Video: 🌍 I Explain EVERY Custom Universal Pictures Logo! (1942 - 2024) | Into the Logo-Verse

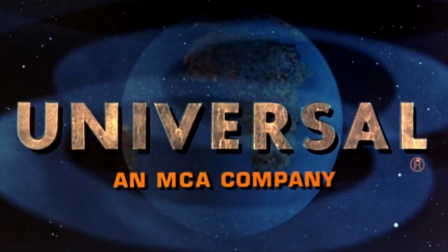We then move on to the standard Universal emblem. Dead Men Don't Wear Plaid, 1982.
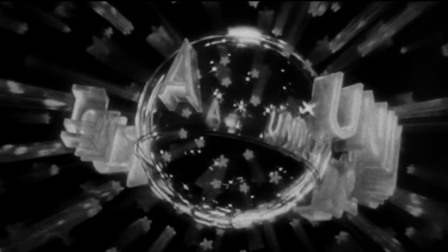For this parody of the film noir genre, the
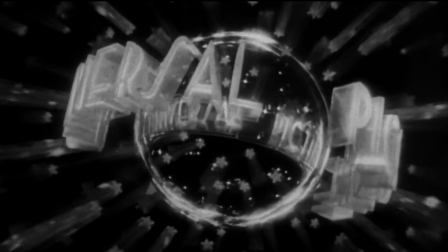1937 logo is once again used, now with a redone fanfare.
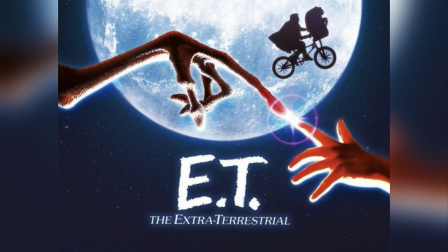E.T. the Extraterrestrial, 1982.
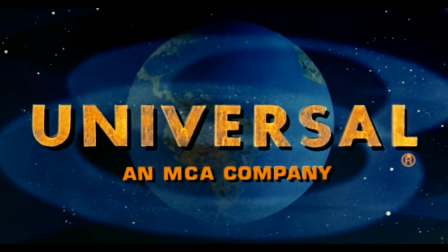Like the emblem in Skullduggery, the Earth is rotating left instead of right.
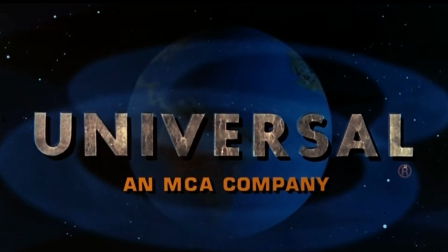DC Cab, 1983. The globe fades to leave just the starry night sky.
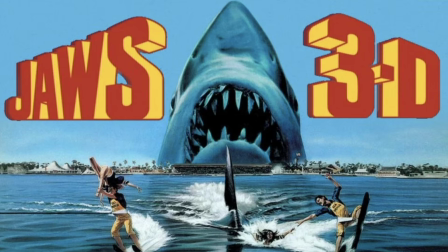Jaws 3D, 1983. The third dimension strikes with this redesign.
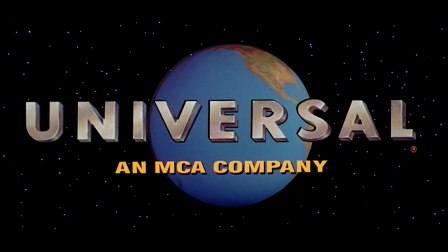Here, the globe and company name rush toward the screen. The universal text is metallic gold. Sharp-eyed viewers will notice the U, A, and R glint for extra effect,
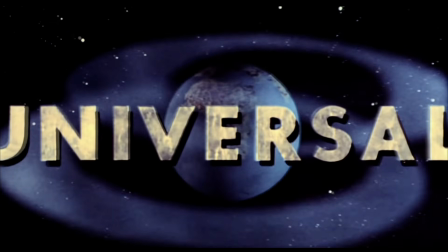while the usual Van Allen radiation belts are absent.
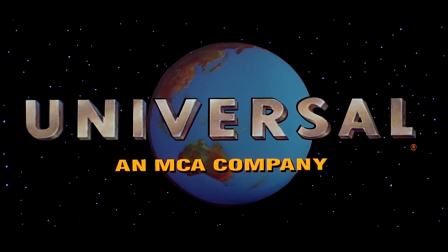The same 3D enhanced logo popped up again in the low-budget space western Metal Storm the very same year.
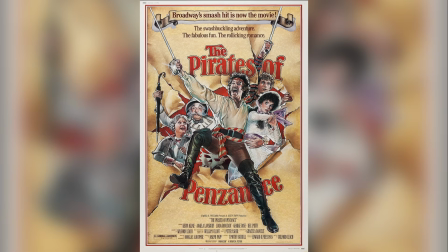The Pirates of Penzance, 1983. We open inside a Grand Theater. When the curtain finally lifts, a sepia-toned version of the
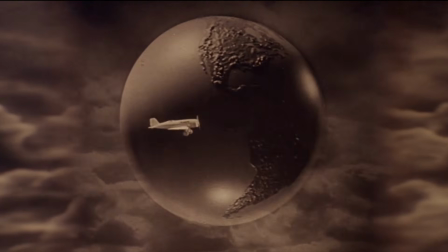1927 logo plays out, presented in widescreen.
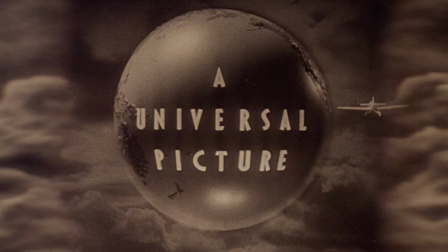If you look closely, the clouds on the left and right have been spliced together to fill out the aspect ratio,
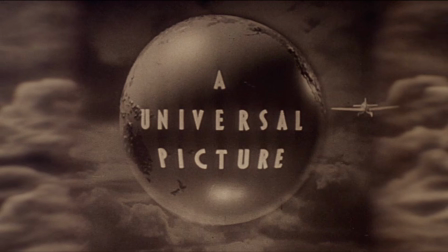creating a slightly odd patchwork effect. Psycho 2, 1983.
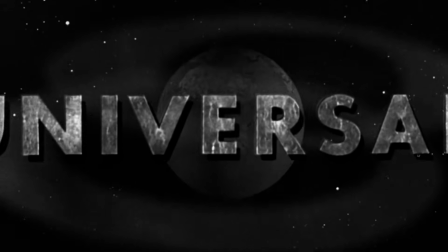The logo appears in black and white, a nice nod to Hitchcock's original 1960 masterpiece.
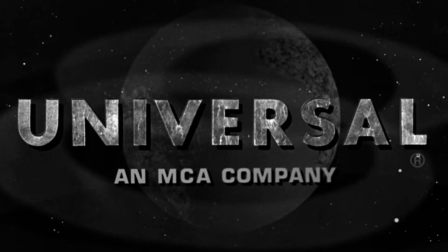Rumblefish, 1983. Francis Ford Coppola also takes the black and white route,
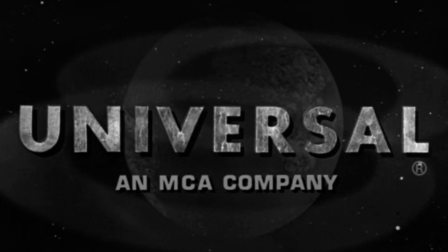appropriate since his experimental teen drama was also filmed in black and white.
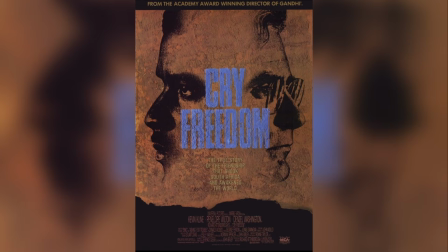Cry Freedom, 1987. A subtle twist.
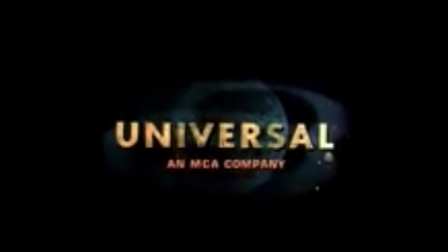The standard logo freezes, then pulls away from the camera, surrounded by darkness.
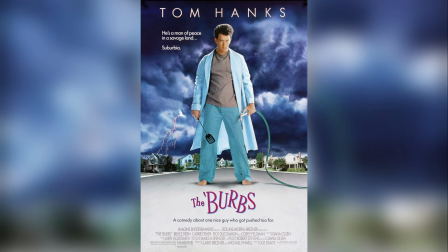The Burbs, 1989. One of my absolute favorites.
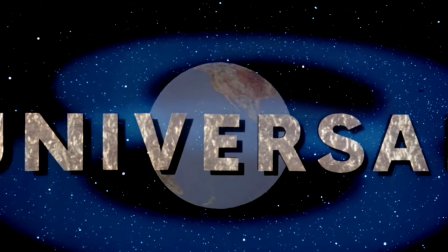Industrial Light and Magic reanimated the Universal logo in CGI.
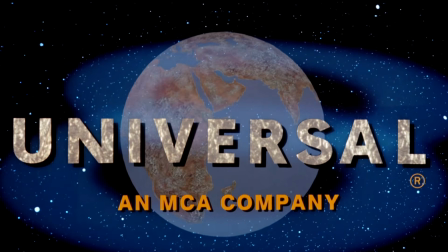After the text and radiation belts fade away, the camera zooms in on Earth.
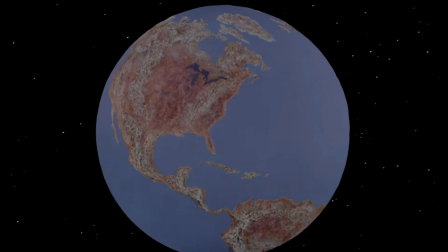A beautiful shot that brings us all the way down to a single neighborhood, Mayfield Place.
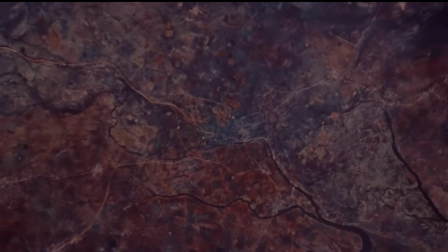The entire film is set within this suburban cul-de-sac, located in the fictional town of Hinkley Hills.
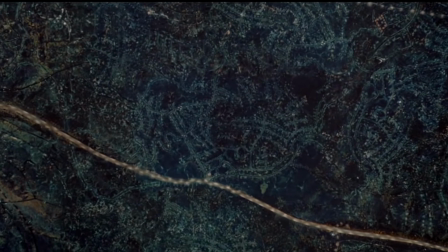Although the movie never says, based on where the camera zooms in after the logo,
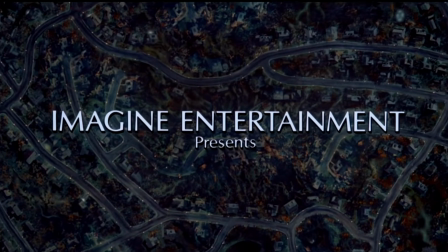it suggests that Hinkley Hills is located somewhere in Iowa.
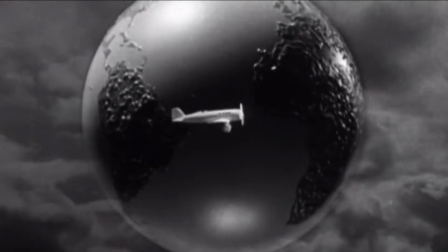Crybaby, 1990. Another throwback to the 1927 biplane logo.
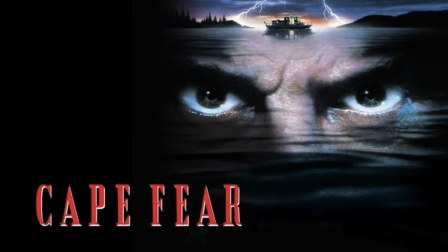Cape Fear, 1991.
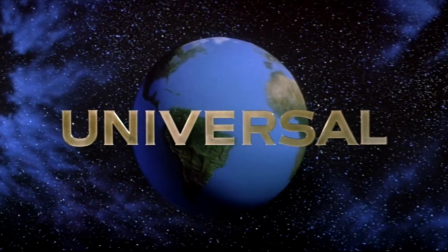Scorsese's remake opens with the normal logo, which then turns blue and starts to ripple as if submerged underwater,
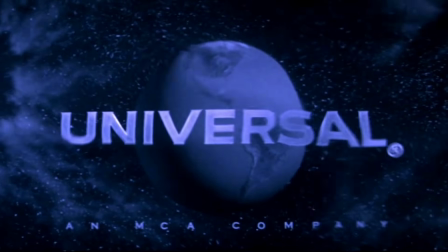foreshadowing the movie's tense climax. The Flintstones, 1994.
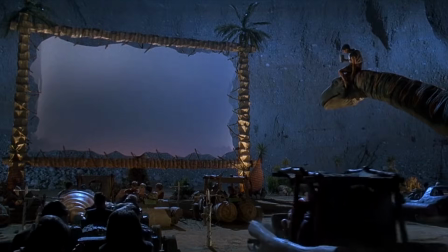Universal takes a prehistoric detour with this logo seen at the drive-in theater the Flintstones visit.
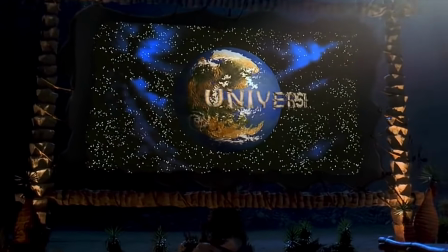Rebranded as Universe Shell, the emblem now features text carved out of dinosaur bone.
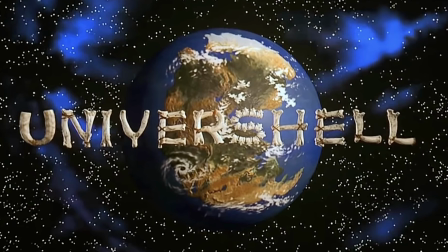Another nice touch, all the landmasses have been replaced by the supercontinent Pangaea.
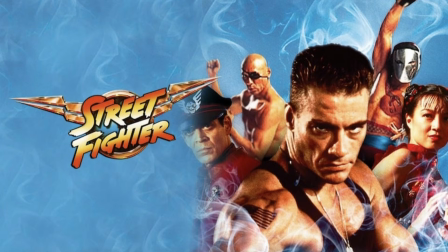Street Fighter, 1994.
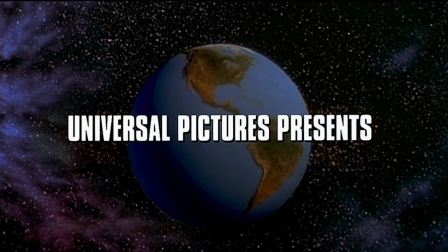After the text and byline vanish, the globe transforms into the movie's logo.
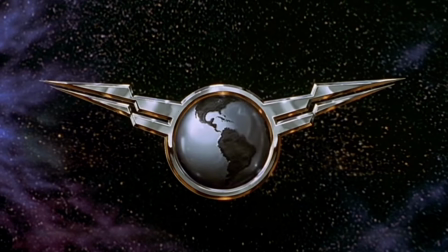The wings reminiscent of the menacing Shadaloo symbol as worn by the villainous General Bison,
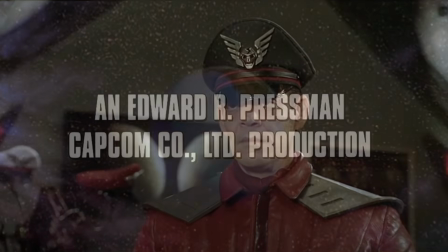played by Raul Julia in his last film role. Only the US release carried this opening.
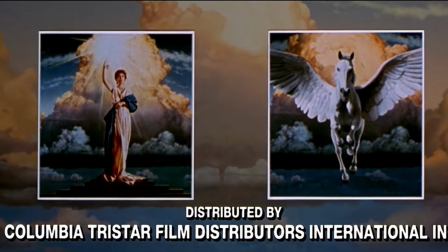International prints swapped it out for an emblem from Columbia TriStar, which would have then faded to the globe.